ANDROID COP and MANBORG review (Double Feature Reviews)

For example, each one of the main characters, except one maybe,
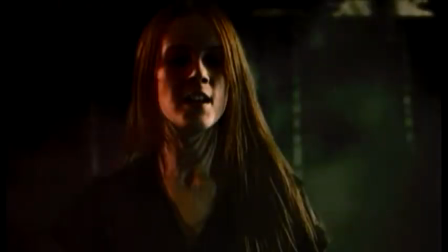[12:06]
had like an individual bad guy that was suited particularly to them,
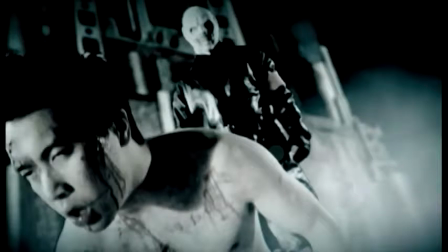[12:11]
and they each had a dramatic backstory with that said enemy, which they really went to town with near the climax. And when this climax happened and everything was concluded, by the time the credits rolled, I was left very satisfied and happy. Speaking of villains, my favourite one is probably someone called the Baron.
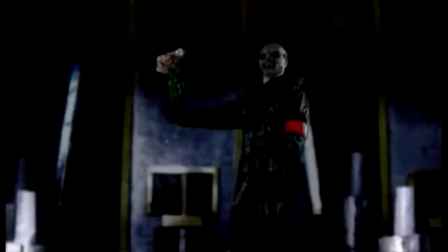[12:32]
I thought he was absolutely hilarious, and when he was on screen, he stole the show. Another thing I found really funny about the Baron was how, with his costume, when he spoke, his mouth never really opened and closed properly,
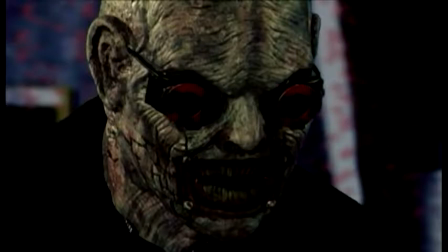[12:46]
and I found this to be a very intentional and funny homage to many other films with rubber suit monsters that have the same issue.
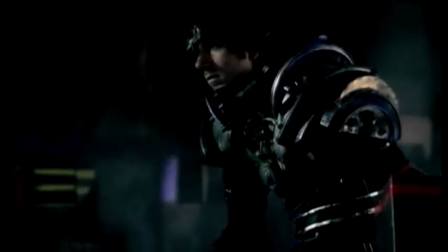[12:55]
The makeup and costumes in this film were absolutely phenomenal, and it's probably the reason why the characters in this film were so distinguishable from each other. The costumes were gloriously goofy, but at the same time they were very detailed and really fit the futuristic world of the film.
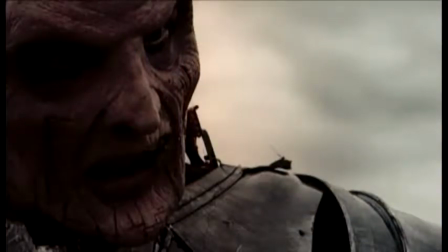[13:13]
Look at Count Dracula, for instance, and tell me that he doesn't look badass. And after some further research, I have found out that the director, Stephen Kostansky, who was also the makeup artist on this film, has been the makeup artist on many, many other really big films,
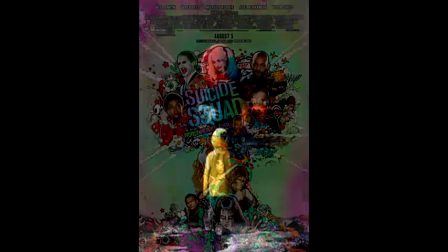[13:31]
such as Suicide Squad and the upcoming remake of Stephen King's It. And after seeing his work on this film, I am so happy to see that the film industry has recognised his amazing talents. Also, the backgrounds and settings in the film look absolutely
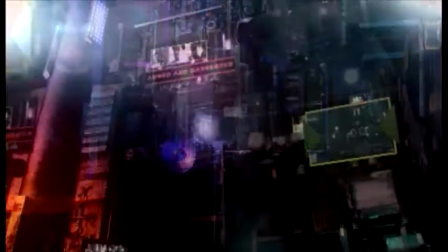[13:48]
beautiful, with really cool red and blue neon lights that really add to the 80s vibe.
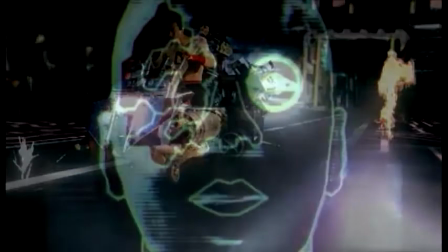[13:54]
And in general, I just think the CGI, which helped with all these backgrounds, looks really good. But this is far from the only method of special effect Manborg uses.
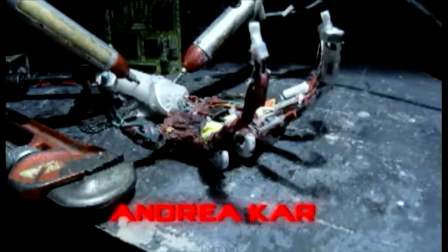[14:05]
It also uses stop motion animations, lots of different practical effects, and if you know me,
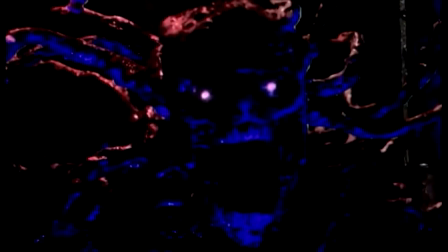[14:12]
you know that I love it when films use a combination of different kinds of special effects. And because of this, everything in Manborg simply just looks cool.
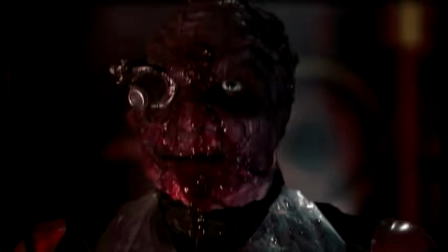[14:22]
It's an absolute piece of art with lots of variety, and it creates such a distinct immersive world. The vast majority of the movie was shot in front of a green screen,
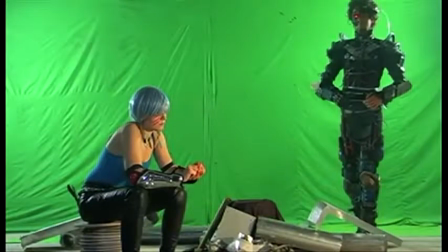[14:33]
and after seeing some of the behind the scenes videos of this film, you really see how primitive this film's production really is. Comparing these unedited clips and the finished product of the film, it is really clear that most of the magic appeared to have happened in editing, and I just still can't believe they managed to do everything they did for $1,000. It's just so genius, and you have to be such a talented filmmaker to manage to squeeze that amount of good stuff out of such a small amount of money. Film-wise, anyway. I've been impressed by many other B-movies in terms of how well they make use of their budget, but Manborg has to take the cake, and I'd say that Stephen Kostanski is a genius. But before we move on to the conclusion, I can't end this review without talking about a short film that played at the end of the movie. It was in the form of a fake trailer, and it is called Biocop. And seeing as we literally talked about Android Cop earlier in this video, it is so appropriate. We get to look at two RoboCop mockbusters in one video.
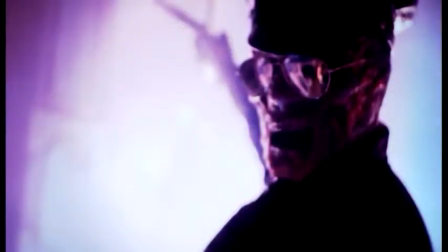[15:44]
In the same 80s style as Manborg, Biocop follows a suicidal yet
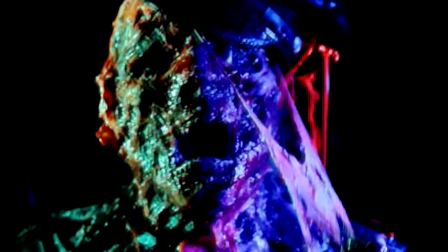[15:51]
indestructible bioweapon monstrous slimy robot thing. And you know what, that's all you need to know about it. It's hilarious and it's great.